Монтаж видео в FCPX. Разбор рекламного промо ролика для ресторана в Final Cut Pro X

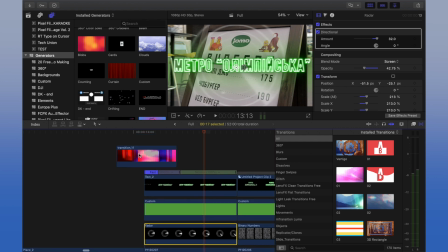Побежали циферки, также это футаж Кстати ссылку на все переходы Которые были использованы на все футажи Я оставлю,
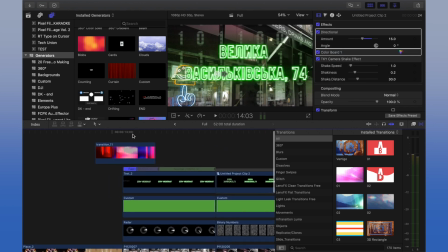вы сможете совершенно Спокойно использовать их в своих Видеороликах, здесь опять же у меня идет Транзишн, ну такой обычный через Берны,
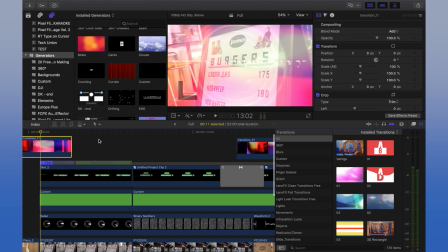транзишн, которые были Через флеерсы, вот эти вот И транзишн, и гличи мы также оставим То есть у вас будет по факту три папки Это транзишн с
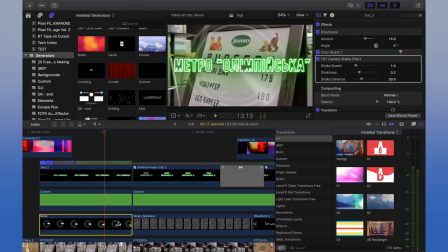Гличами, транзишн, вот такие флееры И транзишн, и вернее вот такие вот Футажи, которые вы можете дополнить ваше видео.
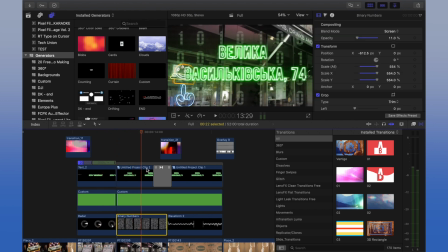Вот здесь бегут у нас, например, цифры, да, и, что самое интересное, у нас даже почти,
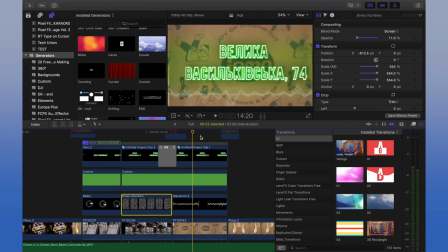даже не почти, а здесь не было просто цветокора видео, то есть мы снимали во всех минусовых значениях на камере, то есть все в минус, минус насыщенность, минус контраст и все вот это остальное, и далее просто без цветокоррекции, то есть вот если мы берем видео исходное, мы видим, что здесь никаких эффектов по цвету у нас не было,
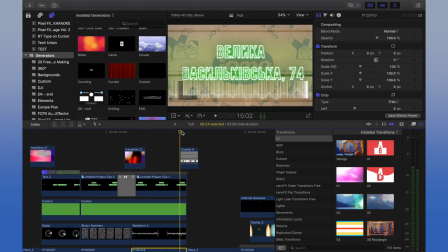хотя можно было немножко добавить контраста. Здесь у меня уже идут Вот такие вот Overlay. Они также у меня накладываются здесь, правда, режимом Screen.
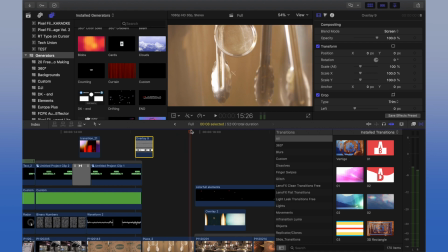И иногда мы еще игрались с Opacity для того, чтобы они не были такие яркие. Далее у нас появляется еще такой слой, который называется Colorful Elements.
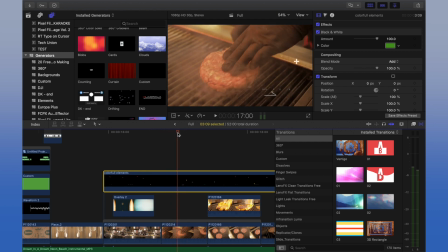Мы видим вот такие вот плюсики, всякие завитушки появляются. Вот они, вот эти штуки. Это все у нас сделано с помощью этого эффекта. Ну и также по умолчанию они у нас были цветные. Для того, чтобы они вписались в нашу тему, мы просто наложили на него эффект Black and White.
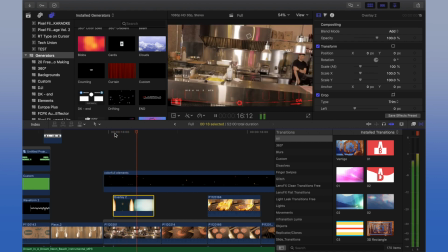Также у нас есть вот такие оверлей, прям VHS-ные такие вот жесткие, ну, даже не VHS-ные, а гличи, я бы сказал.
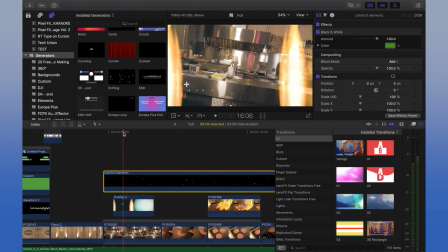Они также у нас с режимом Add, как вы видите, прибамбашены. Если мы включим обычный режим Plant Mode вот здесь на оверлей,
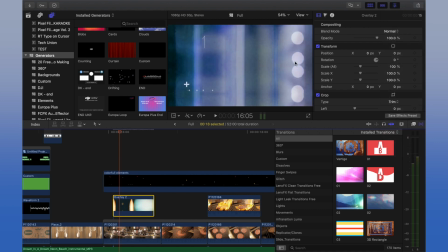выберем наш оверлей 2 и включим Normal, то увидим, что опять же оно все было черно-непрозрачно, а мы же включаем на нем режим Screen,
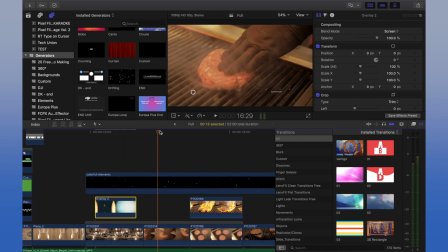и все окей, все нормально работает. Вот, опять же, здесь, как я уже говорил, никакой цветокоррекции, ничего нету.
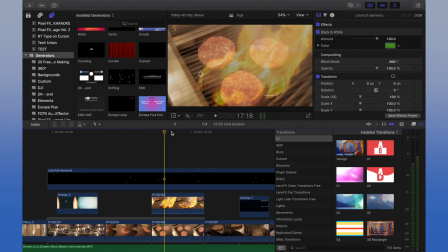Когда у нас происходит вот такой эффект Это все очень просто Сверху у меня идет слой, у которого прозрачность сделана меньше И получается у нас вот так прикольно Как будто все это дело друг на друга накладывается
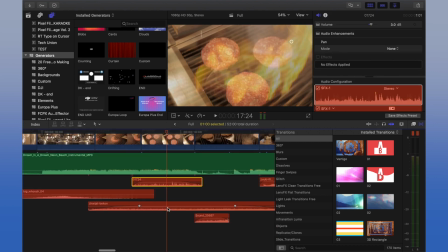Здесь также у нас по звуку эффект был жаркий Вы могли слышать это в видео То есть здесь
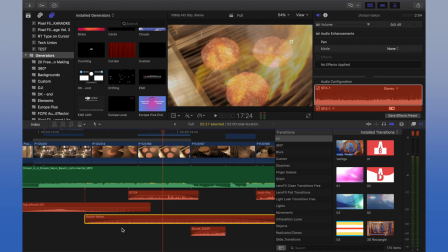у нас эффект костра, когда появлялся огонь А так по факту, когда везде у нас была плита Мы подкладывали звук там, где жарят бекон Ну,
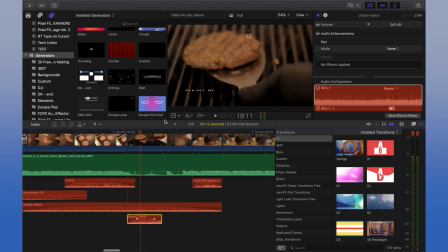так звук назывался Тут мы поставили звук, который как бы зачерпывает таким черпачком, тоже звучок у нас есть. В принципе, также эти все звуки я могу закинуть по ссылочке внизу, вы сможете все это скачать.
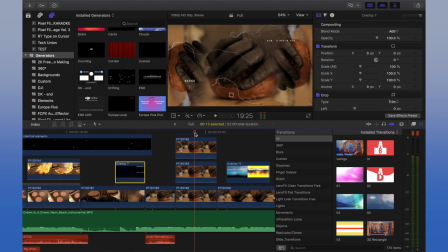А варлей вот эти также будут. Теперь, что у нас касается вот этого эффекта, где у нас здесь три бургера с одинаковыми видео.
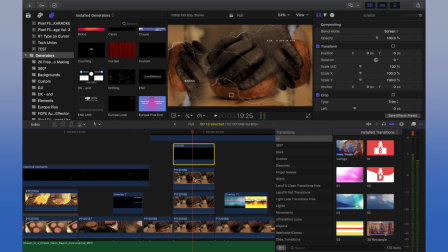Скретч это тоже у нас наложено поверх вот эти вот палочки, полосочки. Здесь просто все продублировано. И далее просто по ротейшену я повернул на 90 градусов, поигрался с позишенами скиллом. И также наложил Shape Mask для того, чтобы сгладить края, они не были такими острыми, и тем самым у нас получился вот такой незамасловатый эффект.
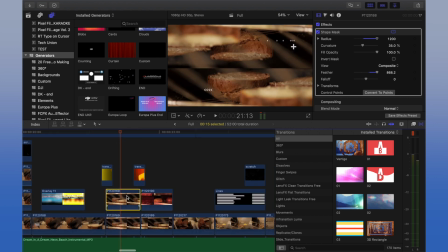Едем дальше, здесь также Overlay, здесь просто клип был продублирован и перевернут на 180 градусов.
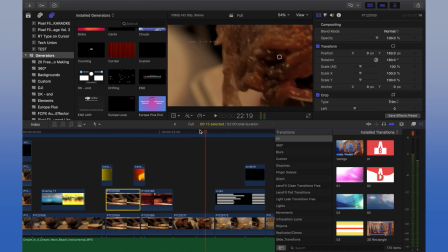Здесь у нас ничего, никакого эффекта нет, здесь вот такое вот интересное приближение,
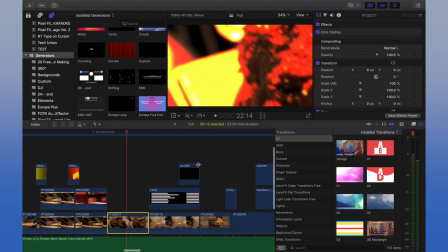это стандартный плагин от Final Cut, Intra Flashes называется, можете его использовать без проблем.
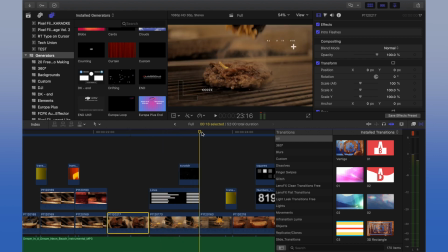Также вот здесь футажики, скретчи, всякие прочая история, здесь, кстати,
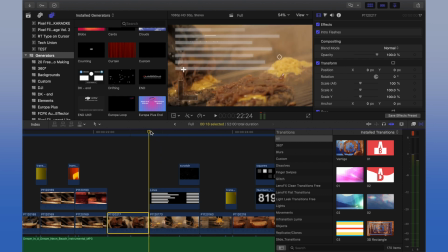было все снято на Panasonic G80 с оптикой 50 мм и также с рук,
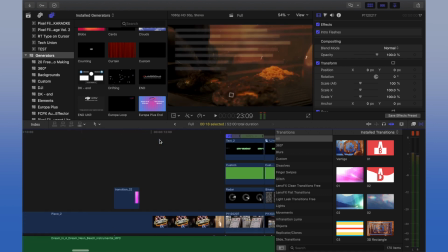то есть полностью все снято с рук, единственное, несколько кадров в начале у нас было снято на стабилизатор,
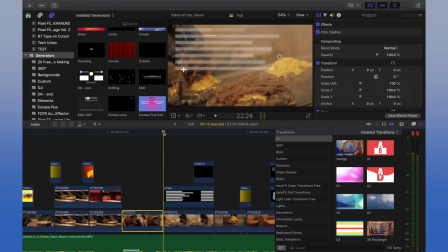но мы их также немножко растрясли, но не просто добавив камеру шейк, а здесь,
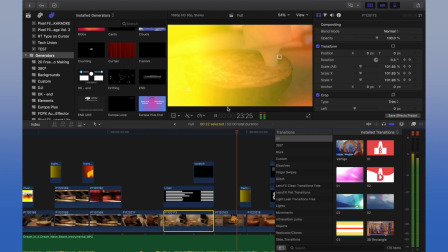видите, у меня анимирован Rotation и Scale, да, то есть по Rotation немножко все это дело докручивается.
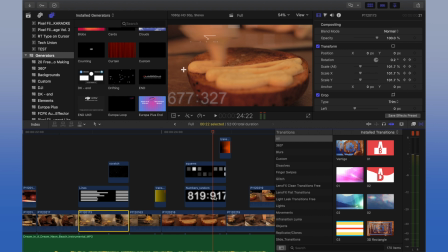Также здесь у нас идут переходы всякие, футажи, вот эти цифры, например, это все футажи скачаны с интернета,
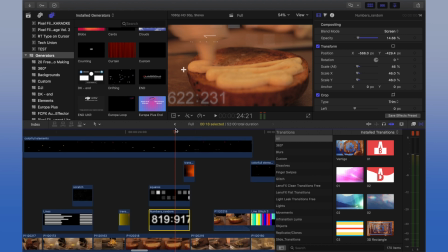то есть по факту качались просто готовые шаблоны из автора и просто из футажей, из папок вытаскивались вот эти вот футажики.